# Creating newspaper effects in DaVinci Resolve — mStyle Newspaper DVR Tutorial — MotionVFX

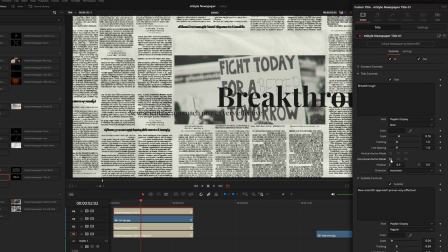4:24 So right here under my horizontal anchor, I'm just gonna left align each of these so that whenever I type something else, it will stay anchored to this left side here and just type in towards the right. Okay, so let's reposition those so that they're aligned. And then under the content controls, I'm just gonna reduce the overall
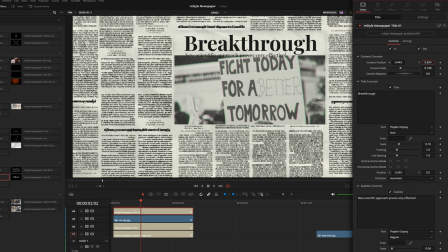4:43 size and adjust the position to fill this little gap right up at the top. And of course, this text is completely customizable. Now, one thing I'm not liking about this particular comp so far, my drop zone here has this kind of prism effect,
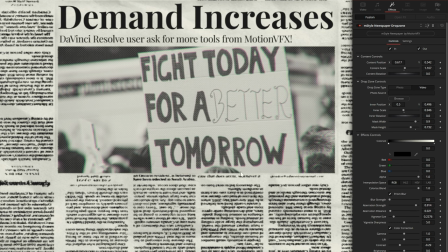5:02 which could look cool in some cases, but in this case, because we're trying to make it look like it's printed on the page, it won't really make sense to have this chromatic aberration only on this image here. So under my drop zone control, I'm just going to disable the prism control, and you can see that just makes it look a little bit more integrated into the page.
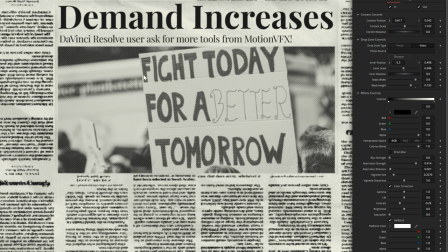5:20 And I think we could also match the darker areas of this picture to the rest of the page a little bit better.
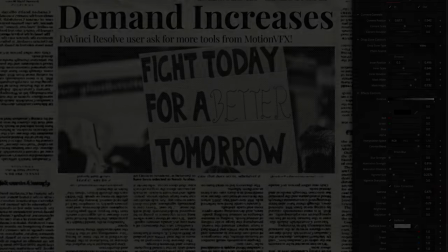5:25 So I'm just going to reduce the gamma a bit. Okay, so that looks pretty good, and you can see if we play that through, everything kind of fades on like this.
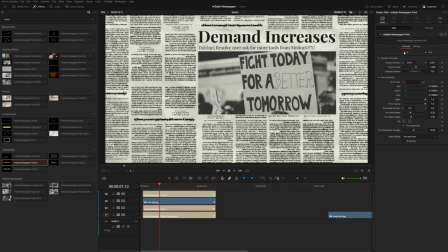5:33 Now, maybe I don't want the print to fade on, so I'm going to turn off the in and the out animation, and I'll do the same with the paper background. I'm going to go ahead and leave the in and the out animation on for this image, as well as the title.
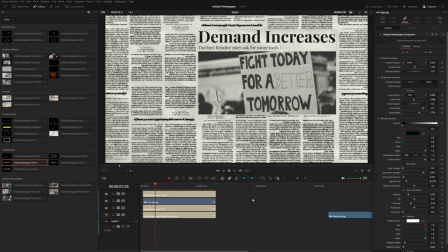5:48 So if we play this through, you can see those two elements kind of fade in, the text writes on nicely. Now, another thing I could add to this is this highlighter effect here. Now this is a component.
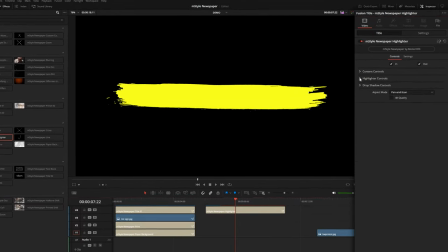5:59 It's just a little highlighter animation that kind of slides in from left to right. And under the highlight controls, there are three different textures to choose from. So for this one, I think I'm going to choose number one. Let's just put this right on top of these other graphics we have.
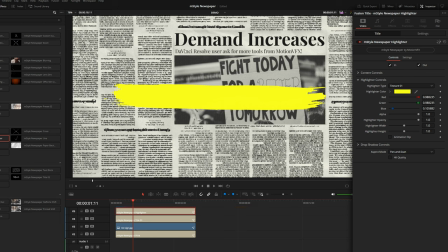6:13 Now to make this look like it's actually writing on the page, I'm going to come over here to settings,
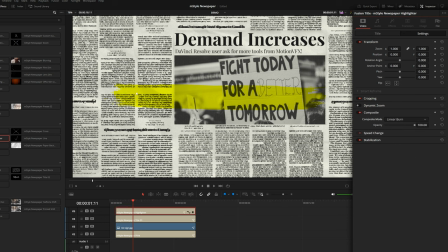6:18 and under the composite mode, I like to put this on linear burn. That's going to make it look like it's actually coloring the page, the black and the white. And let's use our content controls and kind of reposition this. Maybe we'll put this over the word increases.
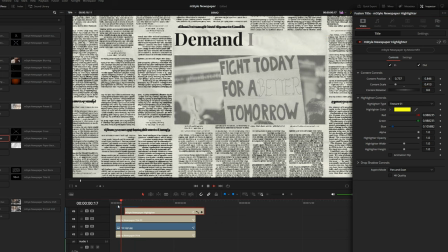6:34 And we can also kind of offset this just a little bit. So after the title writes on, it then highlights nicely like that.
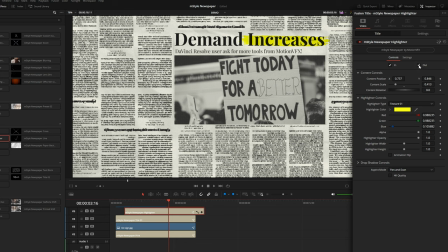6:43 So that's pretty cool. Now I'm going to go ahead and turn off the out animation on my highlighter.
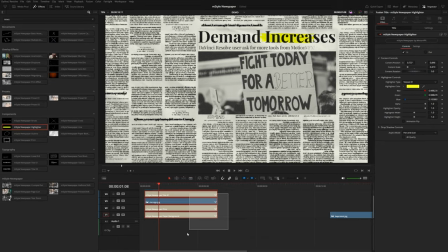6:48 Same with the title. So what I'll do now is select everything and right click and choose new compound clip. Okay, so now that everything is condensed into a single piece of media on the timeline, we can add some dynamic movement using one of these movement presets.
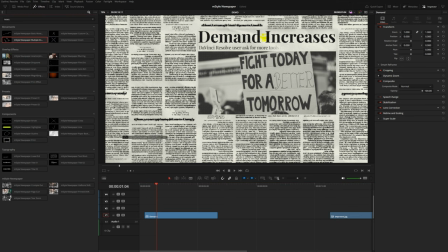7:05 So I'm just gonna drag on this multiple zoom preset here. Now, this one is pretty cool.
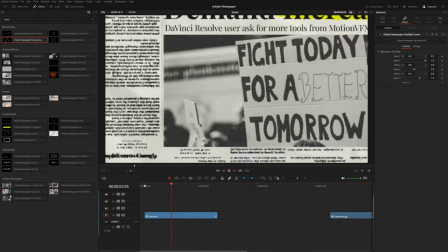7:11 If you play through it, you can see it has three locations that it focuses on.
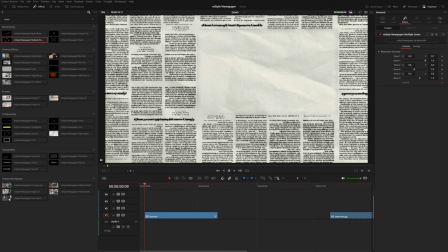7:15 And the best way to control kind of where this focuses on the screen is to use the fusion overlay, which you can access in this little drop-down menu right here.
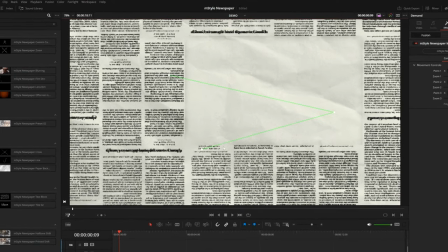7:24 So when you turn the fusion overlay on, you will see this green path on screen. Now, sometimes when you try to grab a point, you'll see this kind of bug happen where it doesn't really let you adjust and it flickers a lot and kind of sticks back to its original position.
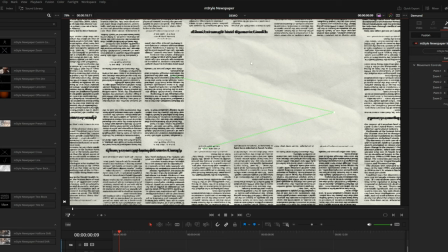7:37 So if that happens, what you can do is just double click in the empty area and then go try to grab a point, and you should have no problem.
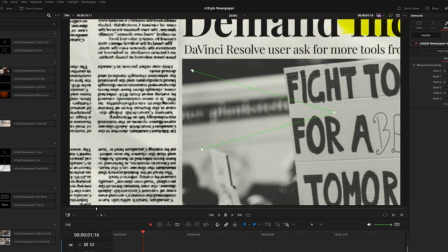7:44 So I'm gonna let this play and kind of position this first point.
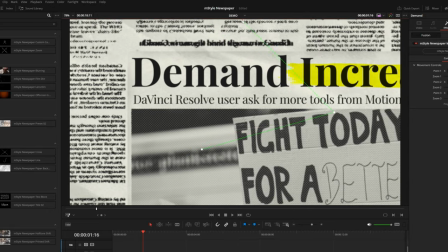7:49 Maybe we'll focus a little bit on this first word here.
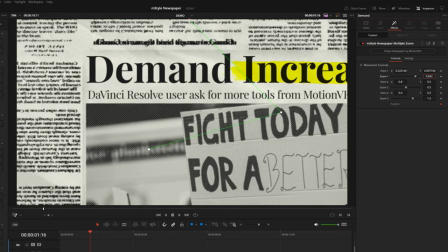7:53 And over here in the inspector, you can even control the zoom amount for each individual point.
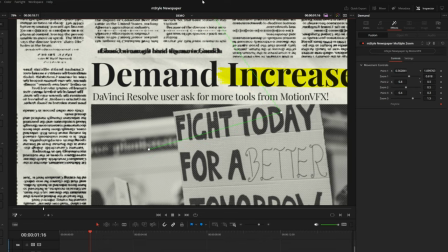7:59 So for this first one, let's kind of do something like this. Let's let it play through the second point.
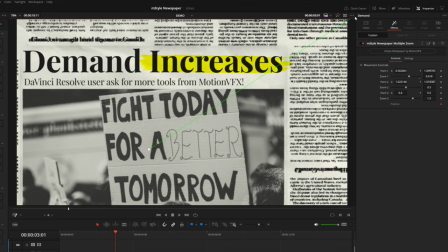8:04 And maybe this one is a little bit over to this side, but then we can zoom in.
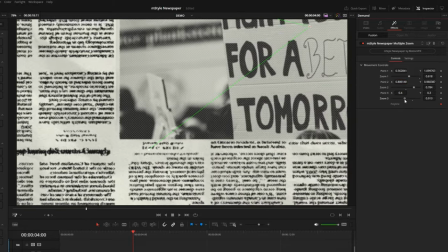8:10 And then instead of zooming further in at 1.5, I'm actually gonna zoom out just a bit like this so we can see,
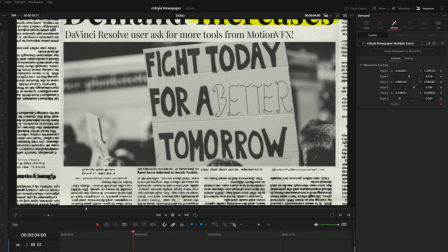8:19 you know, this sign, something like this. And maybe that second one, we're gonna zoom in a little bit further.
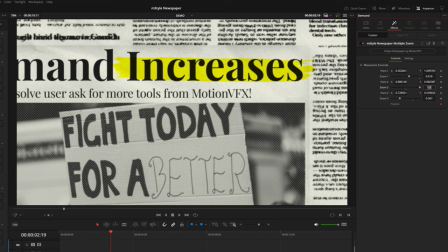8:26 And if you wanna go past one, you can always type in a larger amount, like 1.2 or something.